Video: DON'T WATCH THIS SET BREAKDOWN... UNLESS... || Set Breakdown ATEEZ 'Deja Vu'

What is going on, all you lovely people? Welcome back to my channel. My name is Mike Ahura, and this is a lovely penguin. Welcome back to another awesome set breakdown video that we got going on here today. We are doing ATEEZ Deja Vu. It's a very cool music video, and there's a few awesome things happening in it that I would love to talk about with you guys. So without further ado, just kidding, go sub to the channel. Go check out the links down below, all that good stuff. You guys know the deal. Support me in any way that you can, and a sub is free, so it's an easy way to support.
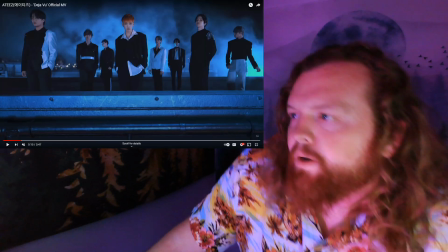All right, let's dive right in. For the first part of the video, we're actually out on location.
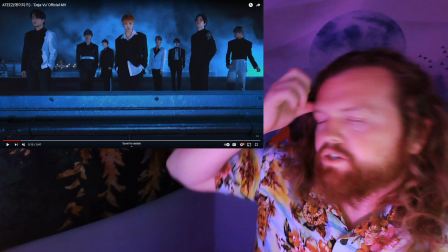So the very first day that they shot, we watched the behind the scenes, so we know it's day one of their shooting.
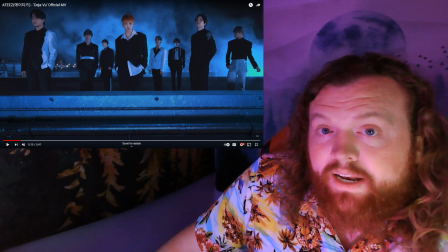They shot all on location. First, they shot in a parking garage, both inside of it and on top of it. And then for the second day, they were on, or sorry, the second location, they went to a junkyard. So we'll see that a little bit too.
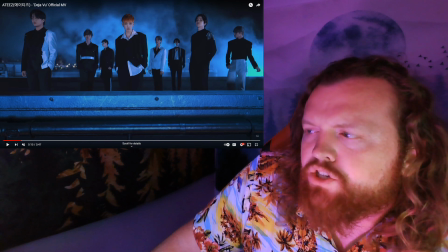And yeah, there's not too much set dressing on the locations, but there are a couple of cool things that I did want to point out. So this is just them on location. There's not really anything going on here. Probably just the smoke in the background.
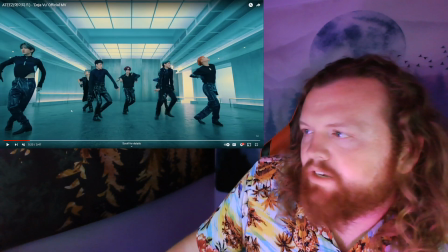That all came from a smoke machine. But before we get into that, they built this really awesome,
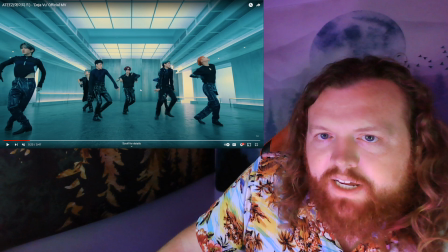elaborate room, which we're going to see the video kind of hop back and forth from.
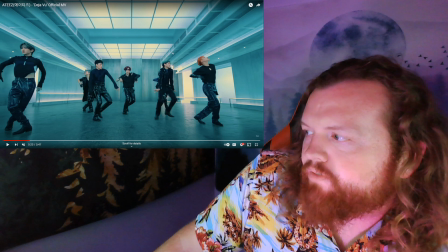And first off, the design is just really cool, really well done.
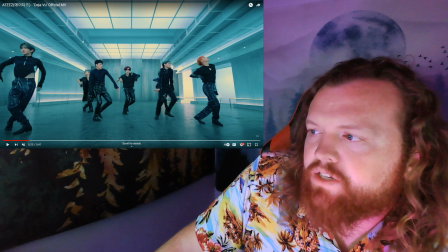It's interesting. They put like basically the flats in reverse up here at the top,
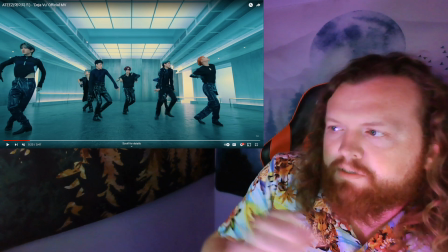so you can actually see the wood beams that are coming through, the struts, some would call.
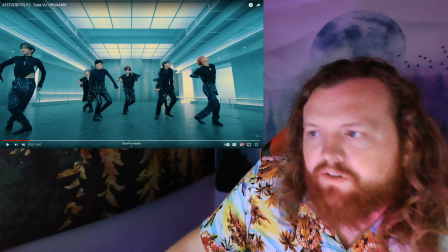But they just painted it to fit the color scheme of the room.
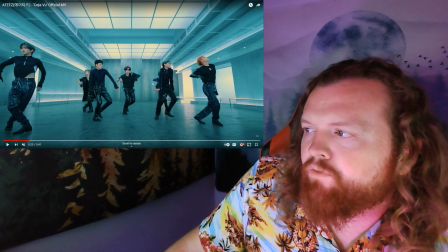And it looks like they're mainly going for it to feel kind of like a concrete room.
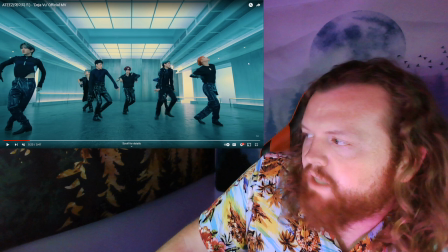But all these walls, they are just flats. They're made out of wood. And then I'm not sure if they just got graphics on vinyls that they then pasted up onto the walls,
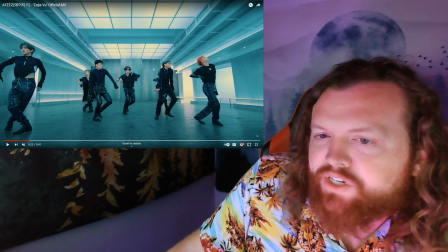or if they actually textured the walls themselves.
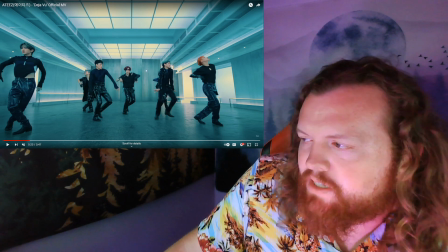So it's hard to see in the actual video, but you can see it in the behind the scenes when you get a clear shot of any of the walls. I'm going to check out and see if there's a close-up in the actual video, but we'll see.
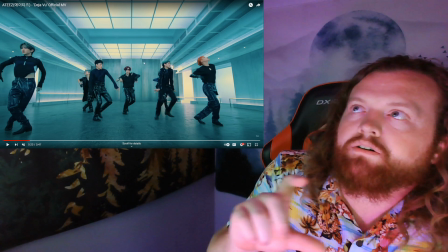It looks like they made it look like there's concrete bricks, you know,
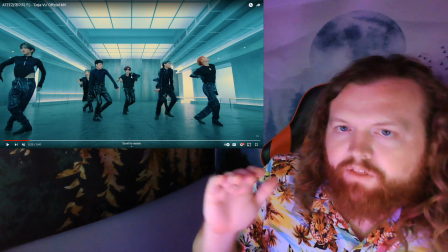cement blocks that are stacked up with grout in between to make it look like these walls.
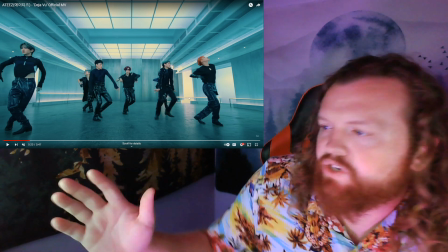But at a distance, you kind of can't really tell.
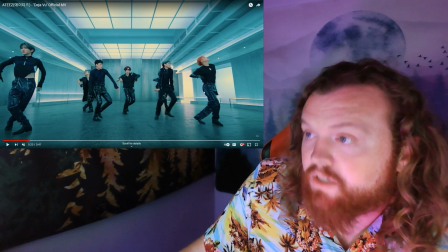But if that is the case, if that is what they did, then most likely what I would have done if we didn't have like a graphic panel that we were putting up on there, I would most likely grab a little bit of like joint compound, and I would mix it up, make it all nice and sticky and whatnot, and get it all ready to go.
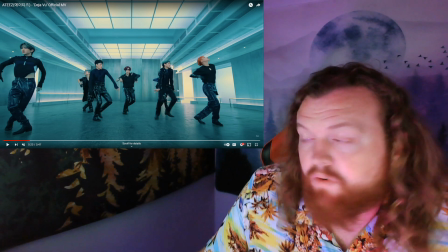And then I would just make lines across and the few little verticals here and there with that. It's that simple. You make your rectangles, and then you just wait till it's all dry, and then you paint over the whole thing.
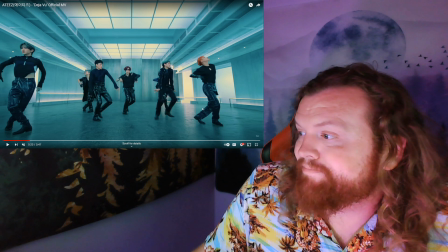And then you get this like gray kind of a feel to it, the concrete kind of feel.
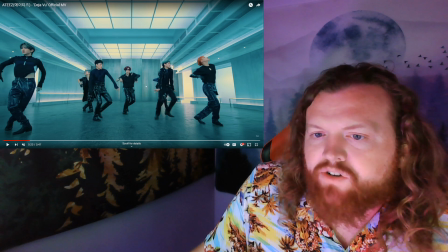And, you know, to give it that extra little bit of texture, I'd probably go with the dark color first, and then possibly spray paint a little bit of white over the top, just so it kind of mists over it, and it adds that little extra layer of like weathering look to it, if you would.
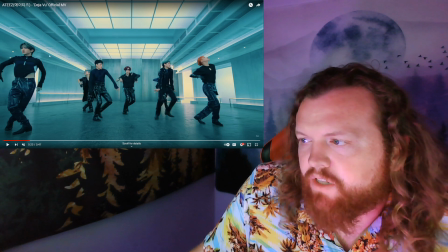But a lot of it kind of falls on the lighting. So like obviously there's lights running along here, here, and here, and all around the room.
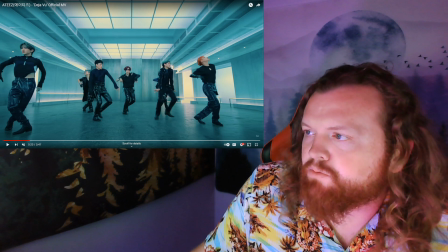And then they got the panels up on the top here. There's going to be some sort of actually there probably is no glass or anything up there. It's probably just full blown
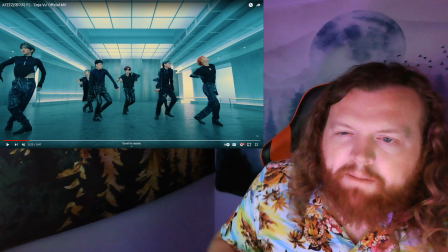diffusers, which are just like a paper with a certain amount of
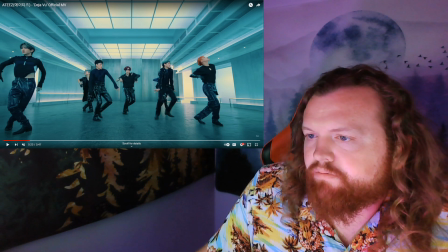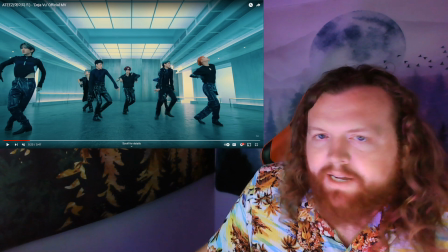opaque, I don't know, it's whatever, like however much light it lets through. There's certain levels of it.
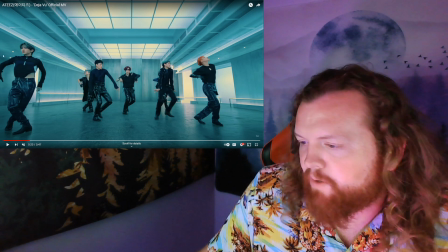I don't remember what the word is.
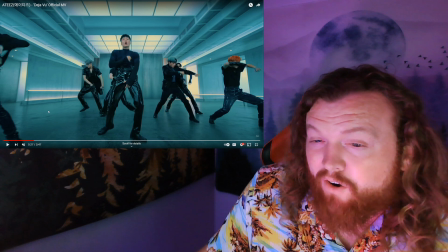But seriously, for the fact that it's like more or less not that hard of a setup here, it's a really cool looking build, that's for sure.
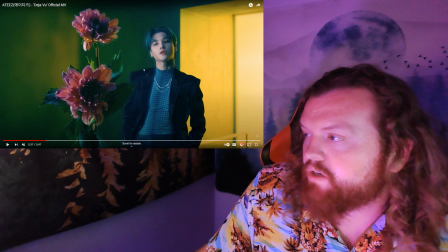This shot is another really cool one too.
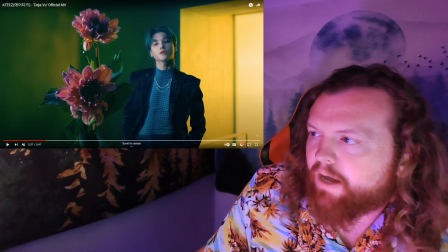It's a big perspective type trick here, where the flower is going to be really close to the camera, and then our guy over here, he's standing quite a bit further back.
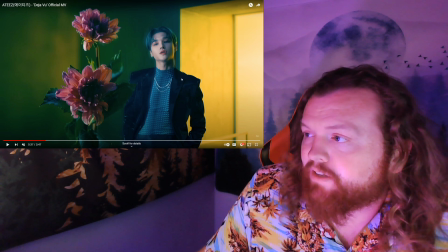Makes it look like the flower is a lot bigger.
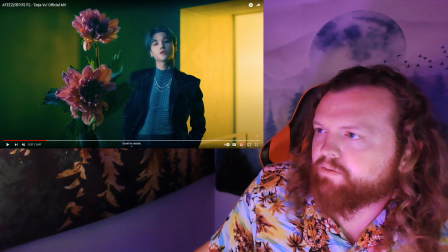However, the fact that they're both in focus is kind of confusing, which makes me believe that they might have had just like a still photo,
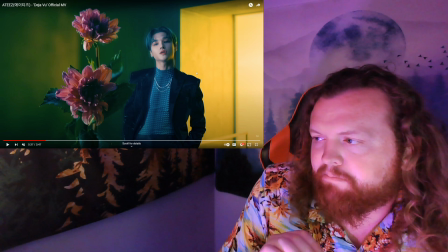or just like a solo plate of just the flower,
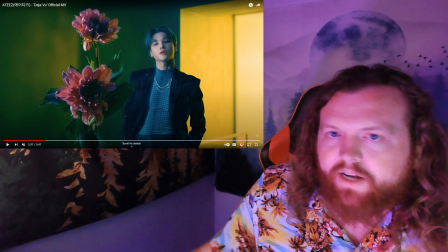and then a plate of him being in the shot as well, so they can overlap the clear,
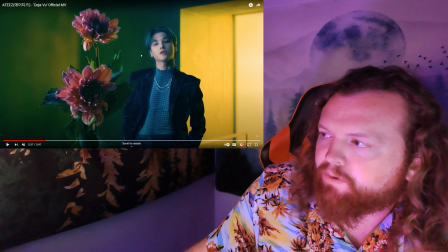crystal clear flower over like the blurry one as the focus gets pulled onto him further back. but that's also not really an art department thing.
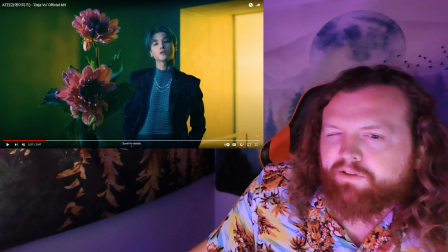We would just kind of put the flower in place.
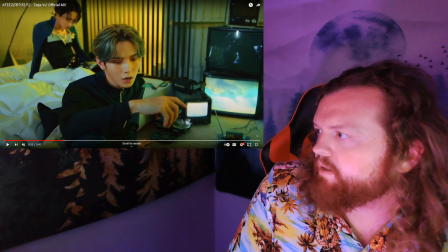So then we also get this little like bedroom scene where this guy, he's got the butterfly here, and
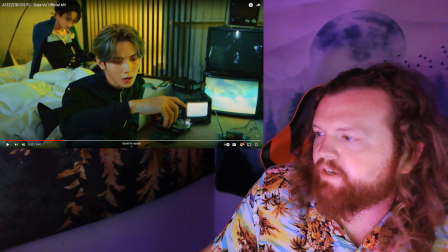yeah, for the most part they got a bunch of old looking TVs. They got a bed here that they're chilling on, laying on pillows.
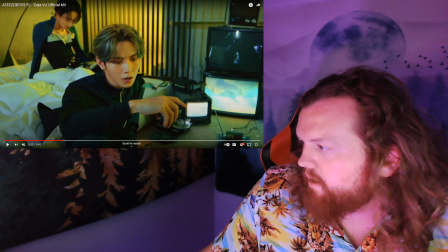It looks like they have like an old school Nintendo down here as well, but all that stuff totally rentable for the most part.
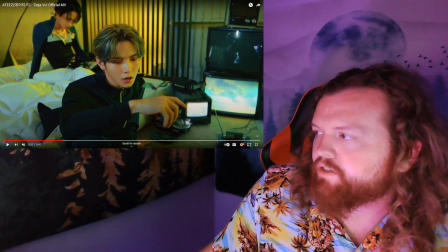For the monitors that are actually on and working,
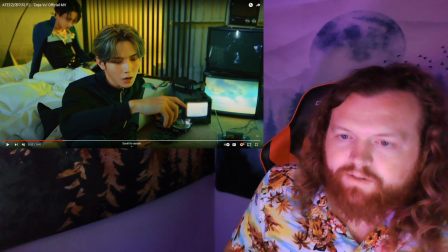you got to make sure that electric has power running to those as well, but that falls on the electric department, and not really with the art.
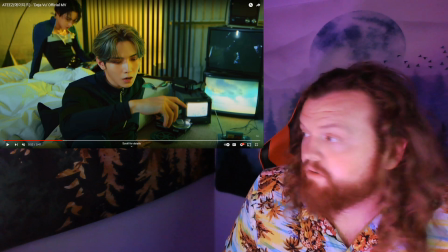We just kind of put it in place, and you make sure that when you're renting out the supplies, the TVs and whatnot, you make sure that you rent out ones that work.
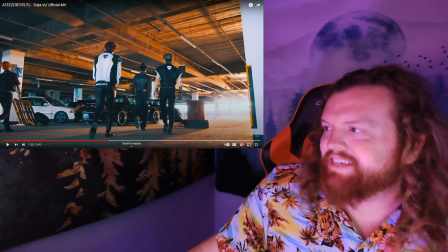So then we got the shots inside of the parking garage.
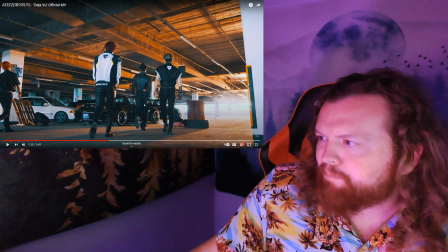Again, this is a setup that's not necessarily a very hard one.
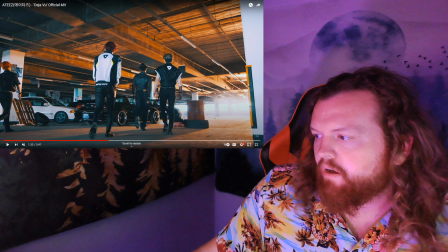They definitely rented in these cars. You know, those are all probably rented in.
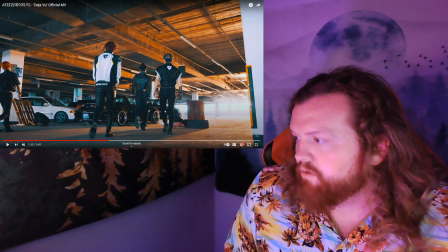I mean, again, they could possibly be somebody on the crews. They could be crew cars, but most likely rented.
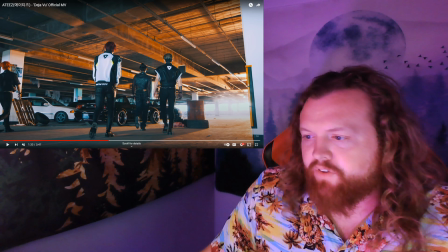Then on top of that, they're going to bring in different things like this pallet, the tires, all that kind of stuff. Again, it's all things you can rent from a prop house. But it adds to that little bit of grungier feel to the video where it's like there's kind of a rundown area that they're hanging out in or whatever.
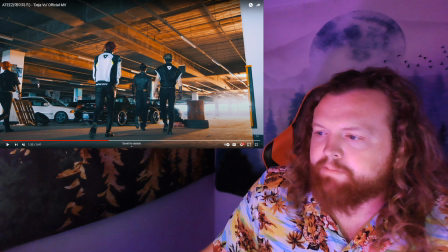Plus, you also got these drapes here in the back that they hung over the pipes.
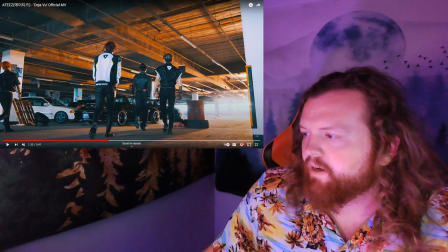Those are just dirty cloths, dirty or not towels, but you know, sheets and whatnot that they're just hanging up in the background. Just like one of those simple things to make it look a little more like almost apocalyptic or whatever, you know.
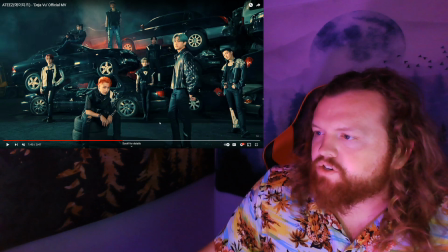In terms of the shot here at the junkyard, I'm pretty sure that's just the junkyard. I don't think they actually did anything for this. I'm pretty sure they just kind of
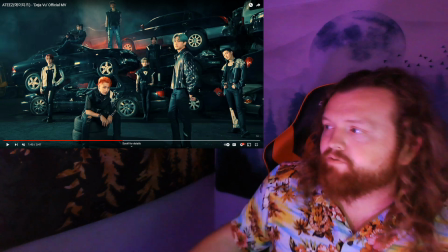went in here, and this might be a lot that they already have set up somewhere that people come and rent to use for filming purposes.
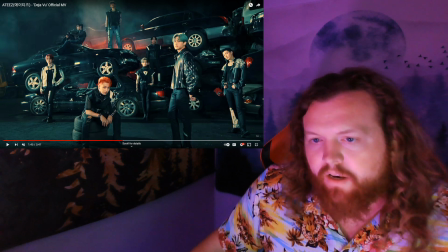I don't think this is a genuine lot where they have
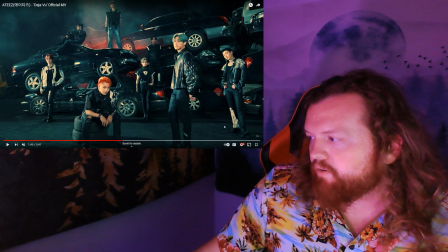you know, a junkyard or anything like that, because more often than not the ground would be far more covered in different car pieces and whatnot, and garbage and all that.
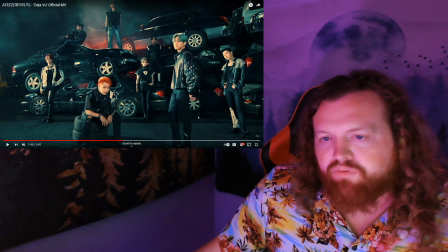So like the fact that it's all kind of like black sand makes you believe this is probably a set that they rented out, but it's like a set that's on location.
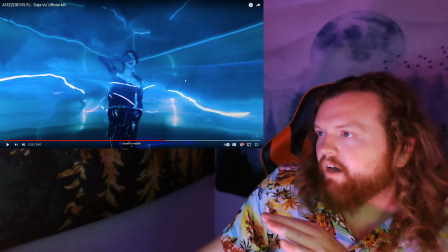So we got to see this room here in the behind the scenes. Very simple, small little room.
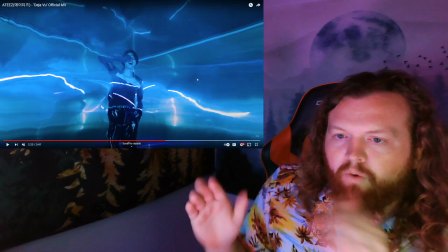It's got 2 walls, 1 ceiling.
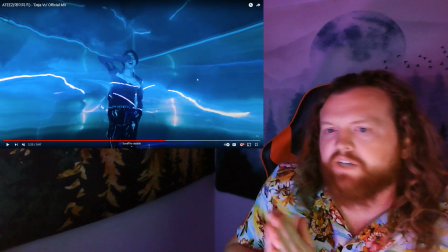It looks like they used Mylar on the walls and stuff, which is like a semi-reflective, like kind of silvery surface.
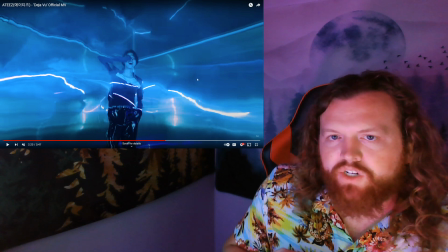Almost mirror-ish, if you would, but like not fully.
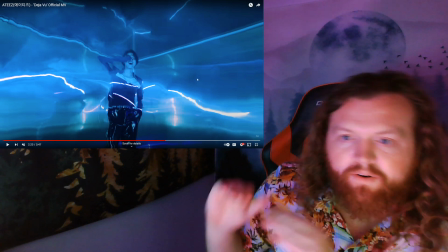And you can get it to be looking more like a mirror or less like a mirror and more metallic-y if you want.
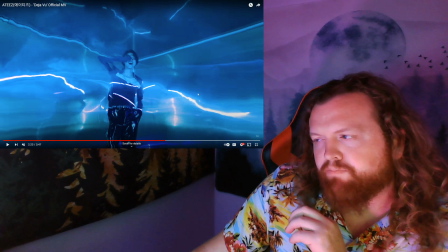So I think that's probably what they use on the walls here.
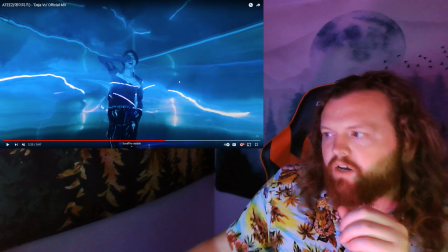And then all the lights and stuff, most of the waviness is special effects, but they were shooting lights into the box.